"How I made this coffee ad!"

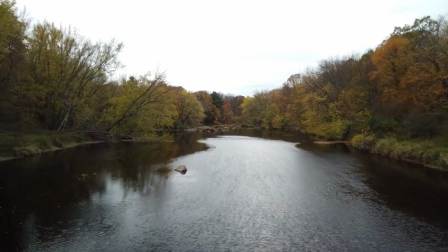Hello. Sorry for the little hiatus. After Christmas, I had to get ready to coach middle school wrestling.
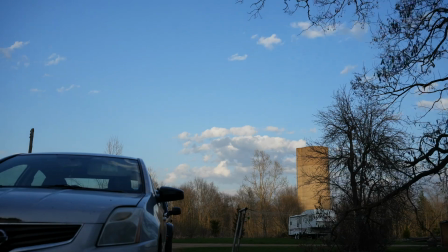Our season has finished, so now I will have more time and more daylight to film.
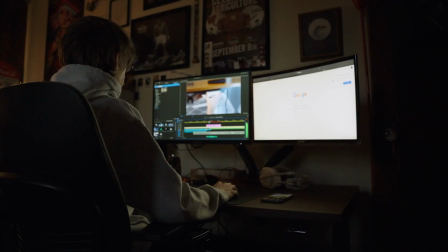In November, when I made the mock ad for Coke, I was contacted by Beam Coffee, who saw the video and wanted to hire me to make them a short ad.
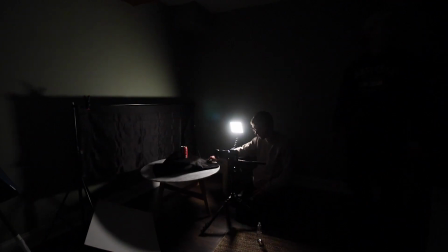At first, I thought it was fake. I wasn't expecting an opportunity like this because I'm so early in my career and have no experience working with companies.
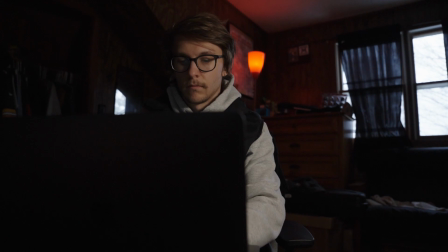After emailing back and forth we set up a zoom meeting and discuss how we go about pre-production.
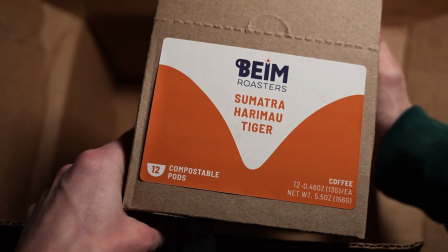They sent me some coffee pods and some bags of roasted beans. We talked about their ideas and what they envisioned their ad to look like.
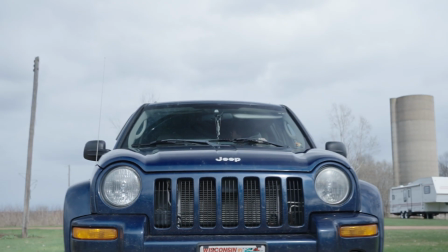Once we finalized everything I went to scout for a greenhouse for the final shot and everything else was going to be inside.
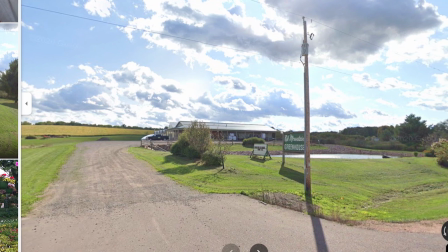Most of the greenhouses around me were closed for the season but luckily my girlfriend's college had a greenhouse that we could use.
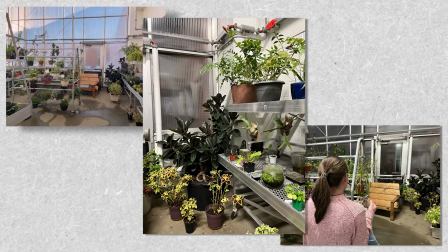She took some pictures for me and I showed Beam and they loved the area. After I storyboarded our idea, it was time to shoot.
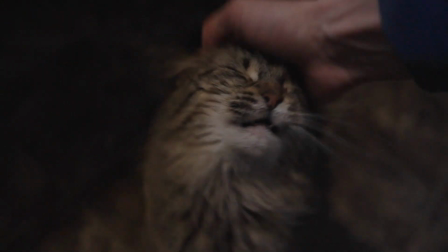My house doesn't have a good area to shoot in, plus my cats would be a pain. Since Jess was starring in it, why not just use her house?
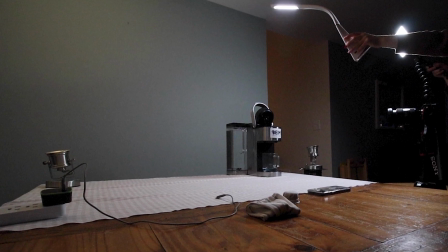We decided the background should be green, so it worked out perfect with the green wall in her dining room.
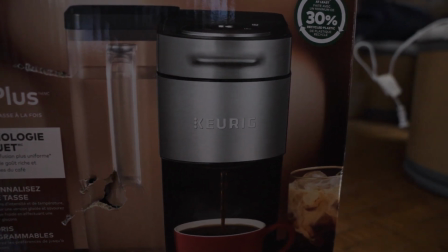I was also sent the silver coffee machine for the shoot because the color matched our envisions. These first couple of shots, I took inspiration from Daniel Schiffer.
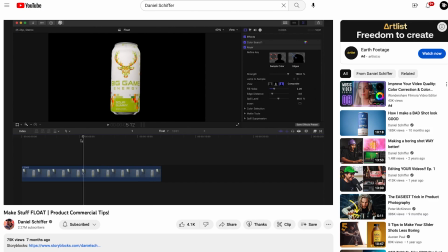He's another creator who shows how he makes his videos and goes in depth on how he edits them. Really good creator to watch.
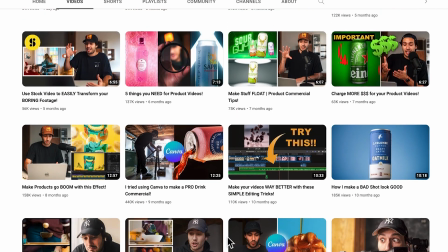I'll link his channel down below if you want to go check him out, along with the person who did the shot first.
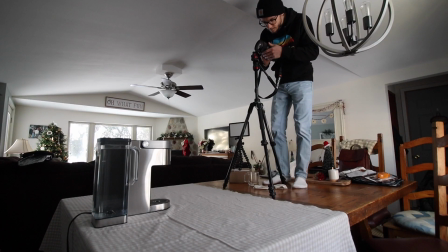I set my tripod up on the table and tilted it all the way down so the camera's looking directly over the table.
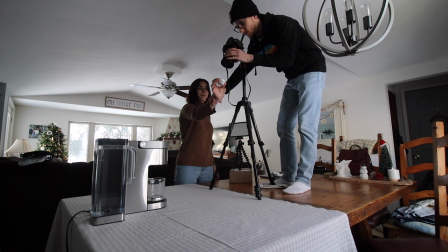We wanted to throw the pot up like Daniel and Josh did where the label comes into focus then falls back down.
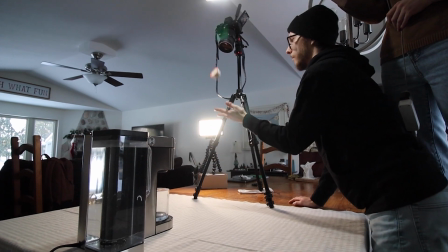This took us a while to get right, but we got a good couple of shots. points. The shot goes fast so we needed to slow this down.
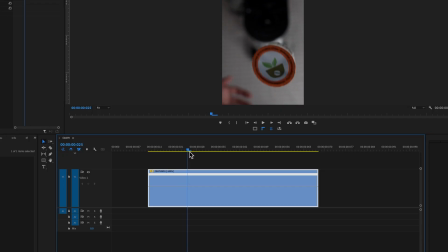To do this I added a speed remapping and added two points. One right before it reaches the top and one right when it's about to fall back down.
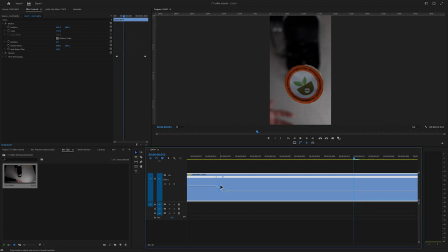I slowed down the middle section to 25%. I took these little tabs and pulled them to the left to make the regular speed to slow mo a smoother transition.
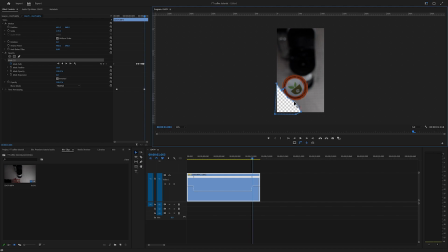I tried to mask out my hand and the pod so I could center it over the machine but I was struggling so I just rotoscoped it out with after effects.
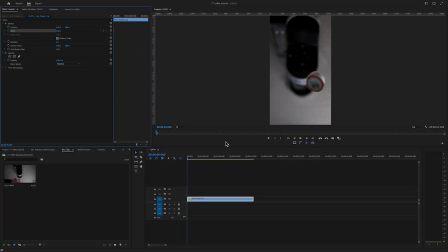Since there's not any movement in the shot I added a slight zoom by using keyframes at the beginning and at the end. The beginning one at 100 and the end at 108. The next shot is a pod landing into the machine.
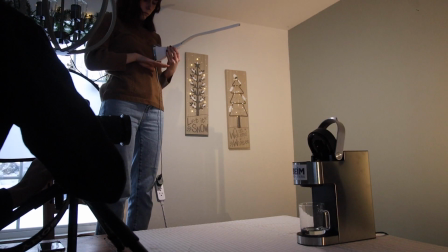I set the camera up slightly off to the side and then directly in front of the machine. These didn't take too long to get so we got a couple to work with.
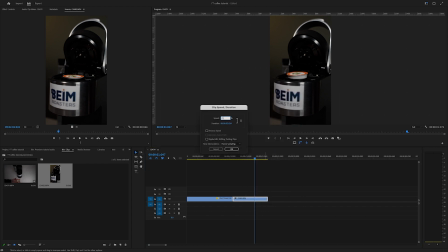Same with the last shot I slowed this down but only by 25% and added a slow zoom since there's no movement.
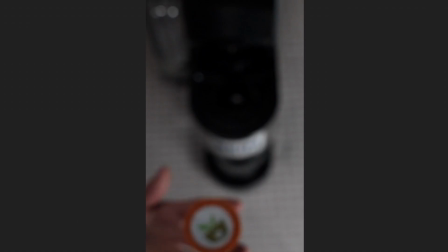So these two shots go from this to this.
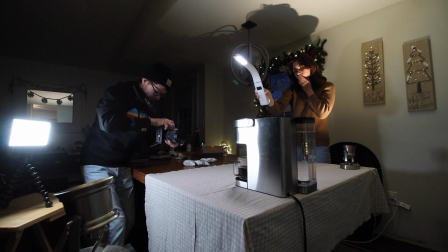I wanted to get some actual movement in the ad, so I did a handheld push-in of the coffee being brewed.
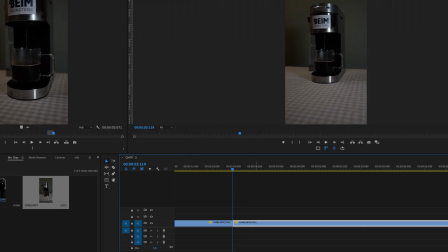All I had to do was slow the clip down, then nest it so I could add a warp stabilizer.
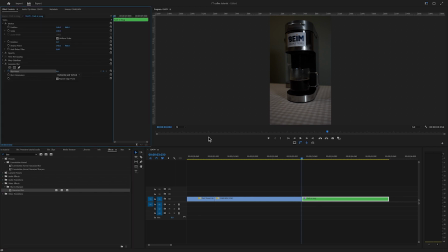To add a little something different, I added gauzy and blur and put a keyframe at the beginning so it's a little blurry, and as we push in, it looks like the mug is coming into focus.
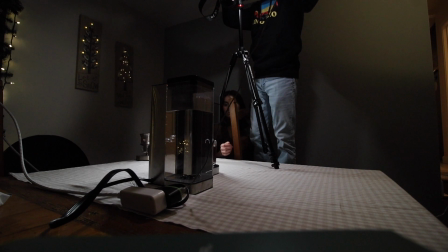Just for a filler shot and to show what's happening, I did another overhead shot of the machine and just reaching in and grabbing the mug.
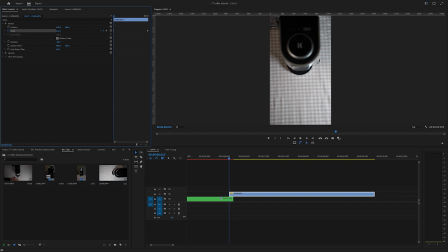Just so there's a little movement, I added keyframes for a zoom out instead of a zoom in so it's different than the first two.
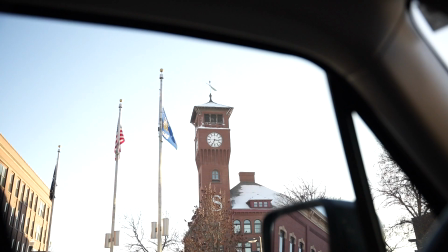For the last shot, we traveled to Menominee, Wisconsin so we could use their greenhouse. We got permission beforehand, plus this shot wasn't going to take too long.
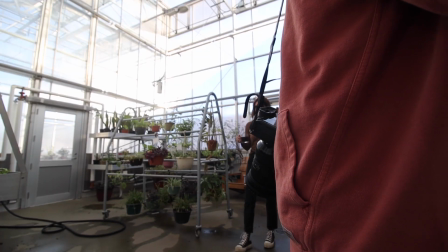We got there at right time when the sun was still up but not as bright as midday.
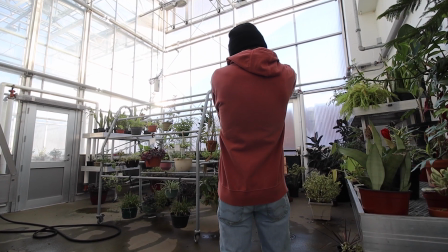I wanted to get an over-the-shoulder shot of Jess holding the mug and a slow movement panning across to see the mug.
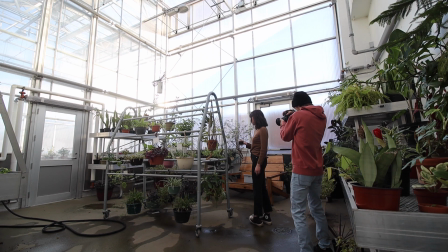So I got a couple shots of that then we tried some different ones. The one that I liked the most was a more side profile shot.
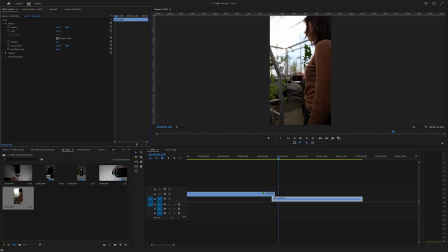You can really see the mug while Jess is looking at the plants. All I did in post was crop in a little bit, slow it down, then add warp stabilizer to it.